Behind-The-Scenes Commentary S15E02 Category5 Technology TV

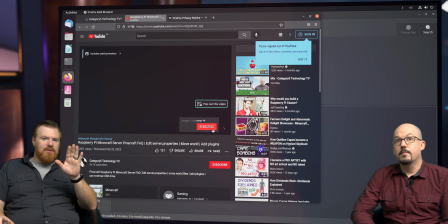And even the background just slowly over time.
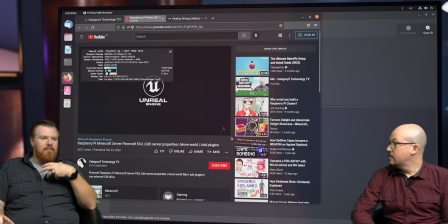That's that parallax. you know, alters to keep things real, to keep things non-stagnant.
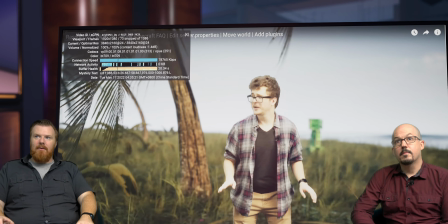And it's good. And see, there's a clip from episode one with Henry getting blown up by a creeper, which I still love that scene.
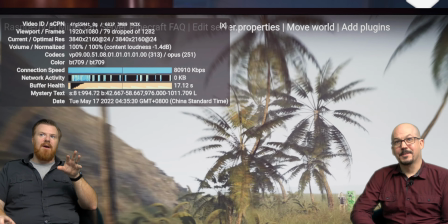Oh, me too. That was your first use of Unreal Engine making the island, was it not?
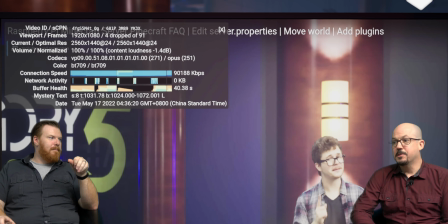That was my first full cinematic sequence that I produced.
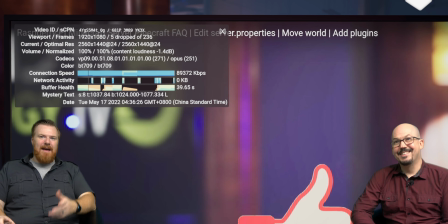And look how far we've come. and it's just two episodes it's so good like i think of the scene with henry and the tattoo yeah that was just a deckle
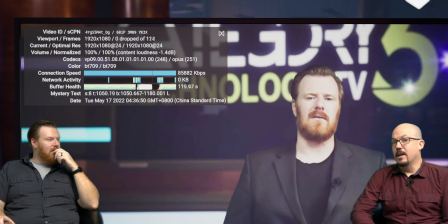that you had in fact it wasn't it wasn't a deckle no
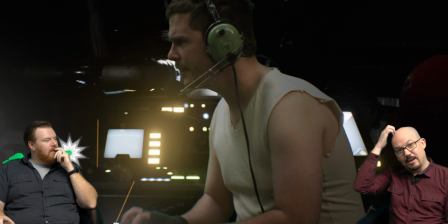uh because so henry's shot itself was produced in unreal engine and
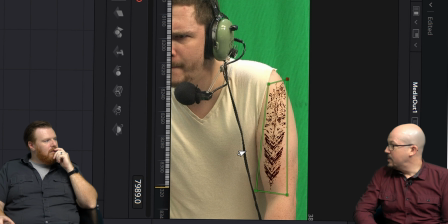then the um the tattoo was added through fusion in da vinci resolve interesting okay so it's a it's a tie-in between products just
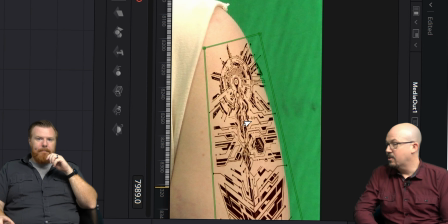like you're using blender and unreal engine to create your your shelving i'm using a combination of unreal engine blender and davinci resolve see i love it look at that
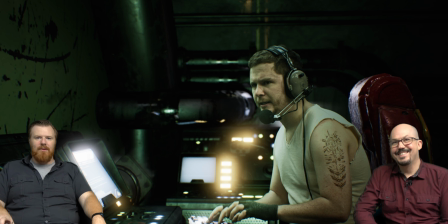here we are episode two you know director's commentary and i'm learning something new yeah that's good i love it and if you'd like to learn
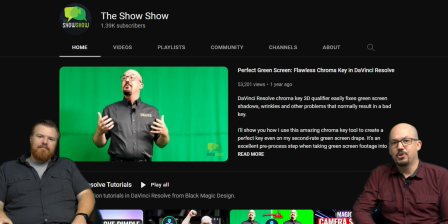how these things are actually done make sure you subscribe to our channel the show show where i actually teach how i do these things so here we are
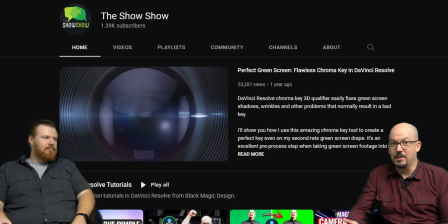talking about the fact that we did it well if you'd like to learn how i created henry's tattoo you can actually follow the video on the show show and
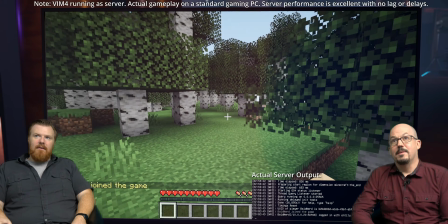see how i did it that's good here we are in game nice very nice and i and i like even the note at the
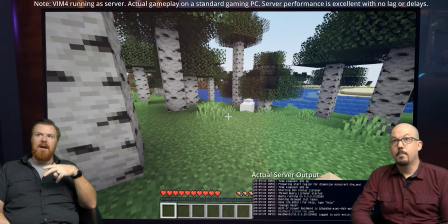top like you know vim 4 is running on a server actually gameplays on a standard pc like it's you know it's those kind of things that
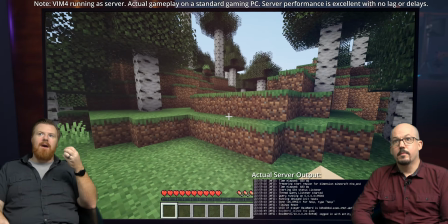you you know you add in as a new element of like hey be aware of this and it just changes and the server output on the bottom
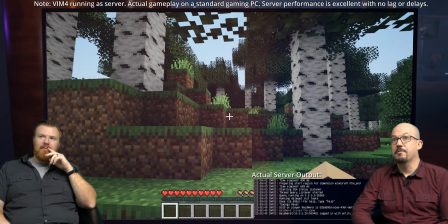right to show you that there is no tick delay on the vim 4 like this is live server output i love it i love the elements that get thrown into
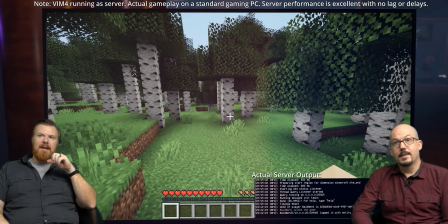this new structure it really takes it to the next level and uh it's so much fun now we're coming to the end here
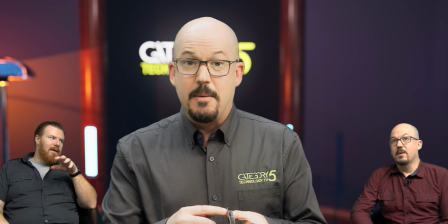and um this is the final part of our format clock jeff which uh
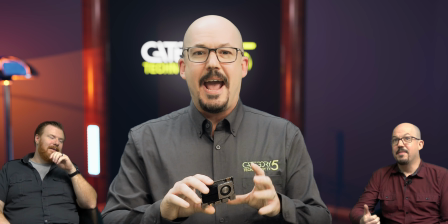deals with our with my final thought and then my ultimate demise yes which
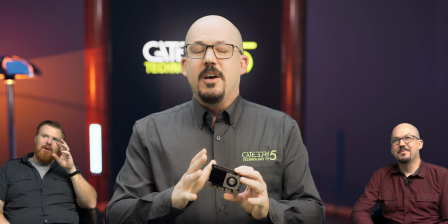i look forward to every time me too now your ultimate demise here plays
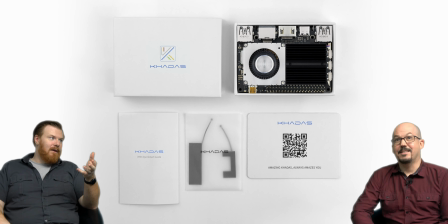into the beginning yes it ties into the cold open right so you
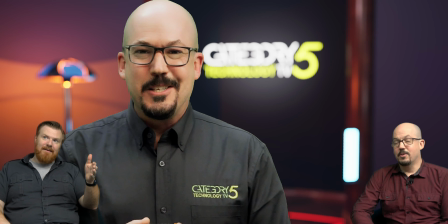have these bookends correct and
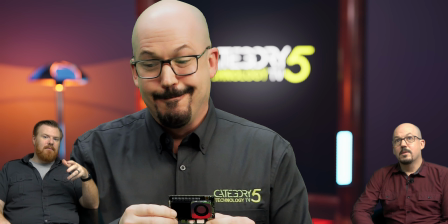we had to utilize you know outside assistance to make that happen because that was beyond our skill set
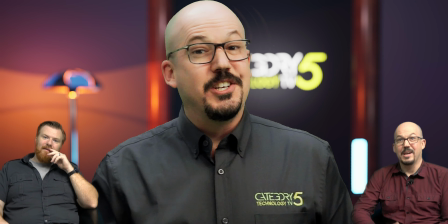beyond mine yeah paul gibson actually created this sequence that you're about to see there you go
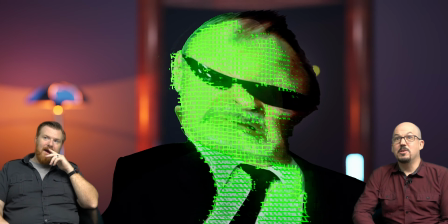and that was rather complex as you can imagine because hey uh bill is
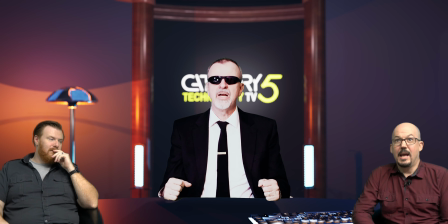in new york and I'm here in Ontario and we had to create a shot that would
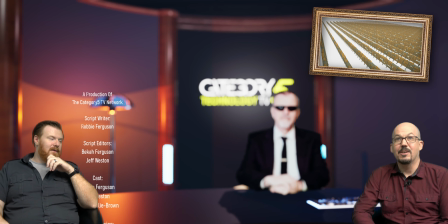that would actually work as the agent taking over my my program.
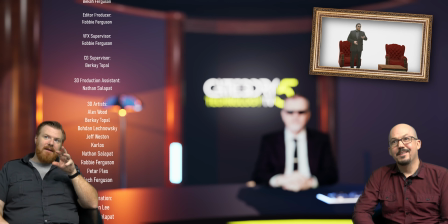Yeah and for that shot in particular if I recall correctly
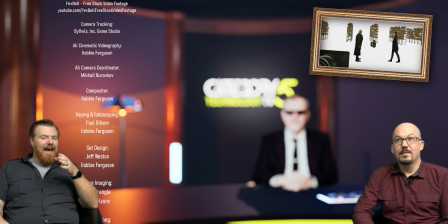both you and Bill had to move your head the same way.
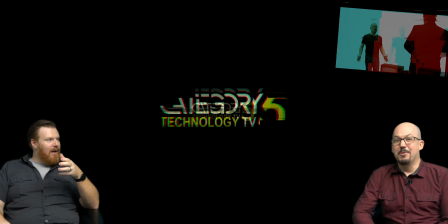Yes. So it required even a scripting if you will. And let me remind you he was in New York and I was in Ontario Canada.